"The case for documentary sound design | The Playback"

There is a mainstream, foundational approach to documentary, especially with sound, this expectation of, well, it has to be real. How can we make this people forward? And then how can we elevate it from an aesthetic standpoint? Here's a chance to use form to show emotional truth, what is happening in a way that we can't experience in real life, real time.
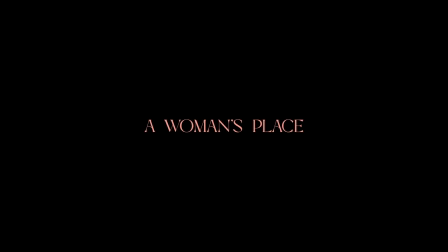I'm Ryke Zetopchi and I was director of A Woman's Place. I'm Sam Davis and I was the DP and editor of A Woman's Place. Hi, I'm Jackie Zoe and I was the sound designer and mixer of A Woman's Place.
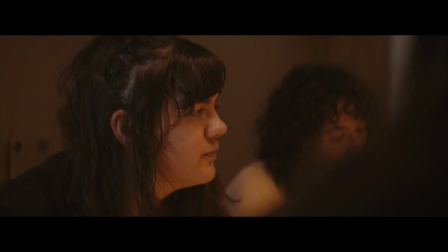44s
A KitchenAid basically had come to Vox Media and they said, we want to make a film.
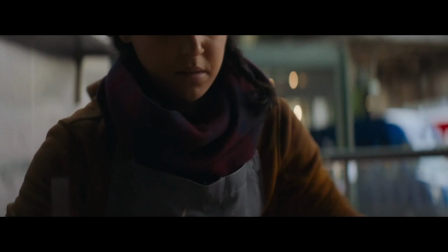49s
Identified this issue of women who deal with all sorts of crazy biases in the culinary industry.
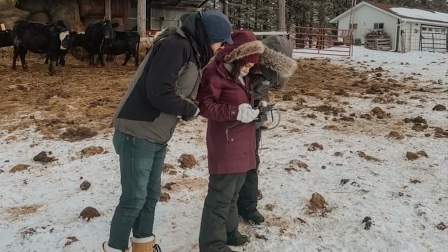58s
We collaborate most projects together and I think there was already the creative vision of the film from the get-go.
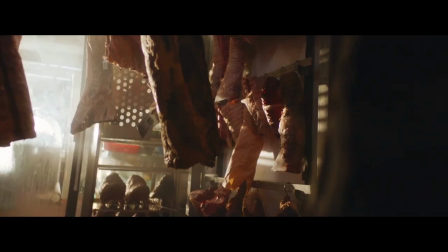64s
We talk about pushing our documentary work to feel cinematic and elevated and we're really interested in the look and feel and the sound design. When it comes to non-fiction storytelling, especially with sound,
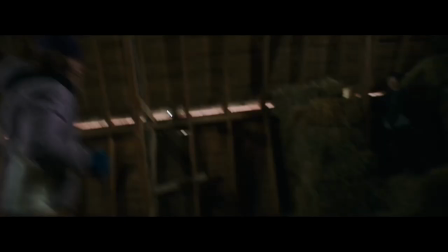77s
it has to be a literal representation of what is exactly happening when in fact you have the power
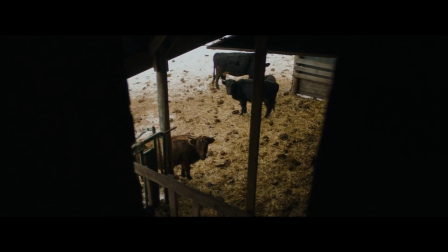83s
to kind of rescale and reframe what reality is in the exact same way that a camera frames your composition.
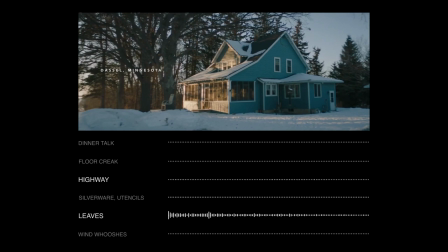90s
You can rack focus for the viewer what's important. A lot about with sound is just setting up the vocabulary.
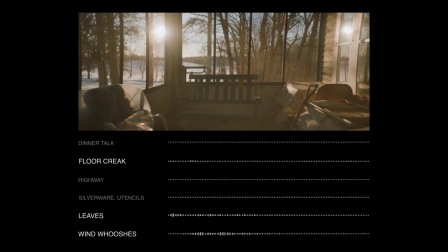98s
This is one of our opening sequences so a lot of the details were just in consideration of how to get our
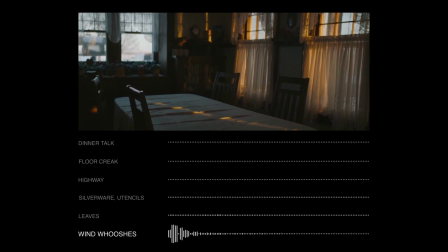104s
listener and audience used to really thinking and experiencing this film in like a very detailed perspective. A lot of what I do process-wise is just see what the cut offers. I couldn't have done that if the filmmaking didn't allow for it. It's just working with what Sam and Rika set up and so it feels cohesive and never at odds with each other. You don't watch the movie and then listen to it. It all happens at the same time. So that's a really important part of my process as I edit is kind of laying that foundation for the sound design.
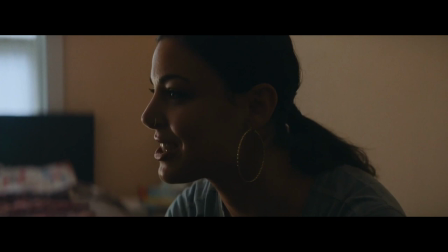139s They didn't teach that in culinary school. I would describe working in kitchens with my experience as being more like a pirate ship.
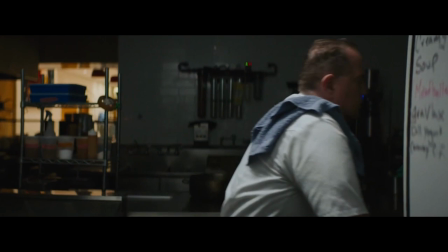148s
So often sound can actually inform a picture edit. I had the thought of keyframing some of the steadicam shots to throw the horizons off a little bit, so you kind of feel this sort of like watery effect. We had a pirate ship sound effect, and then Jackie just brought it to life.
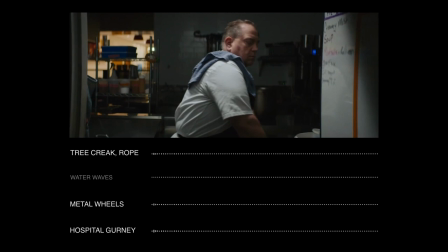168s
You're hearing low-end creaking of a ship, water wakes actually against a boat. When the cart rolls by, it's a mixture of hospital gurney, creaky metal wheels. Everything's really scaled up. This is an environment that we don't want to make feel comfortable. There's some really interesting sequences in the film and ways that we handle the trauma with some humor and some lightness.
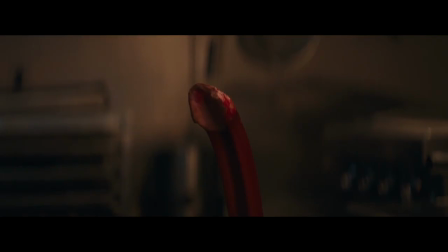191s
And, you know, there's a phallic montage in the film, in the interviews, every single subject talked about how everything in the kitchen is like a penis.
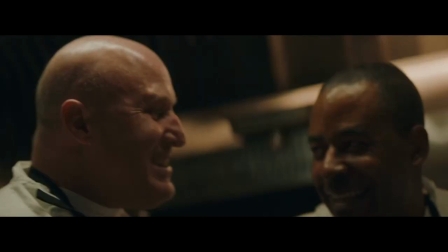200s
You know, like, that's the joke, because it's just all these men and they just, like, joke around like that.
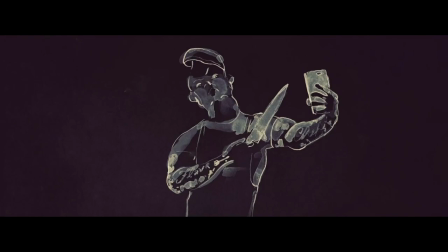209s
What's fun about doing sound for animated sequences is you're at square one, you have a little bit more whimsy and I think room to be more maximalist with the sound because there's nothing else really dictating the tones.
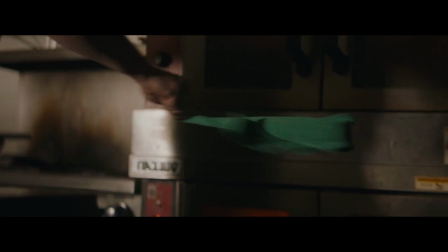222s
Instead of shying away from more cartoony sound effects, we instead want them to really lean into the caricature because they're describing this male-dominated atmosphere.
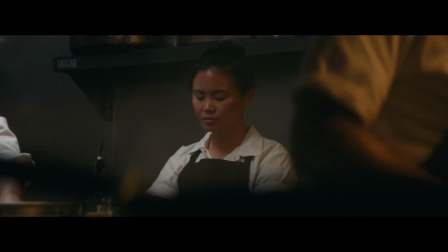231s
The sound is emulating that. So the laughter in particular is reverbed out in the space to just feel like this haunting feeling. It's really important that we do their stories justice and also that we capture the women in a way that the audience can also look to them with admiration.
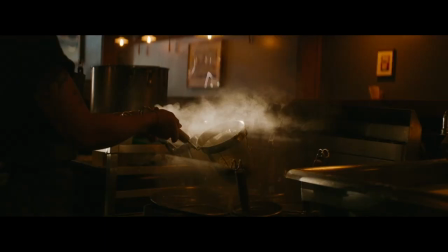250s
Because I look to them with admiration.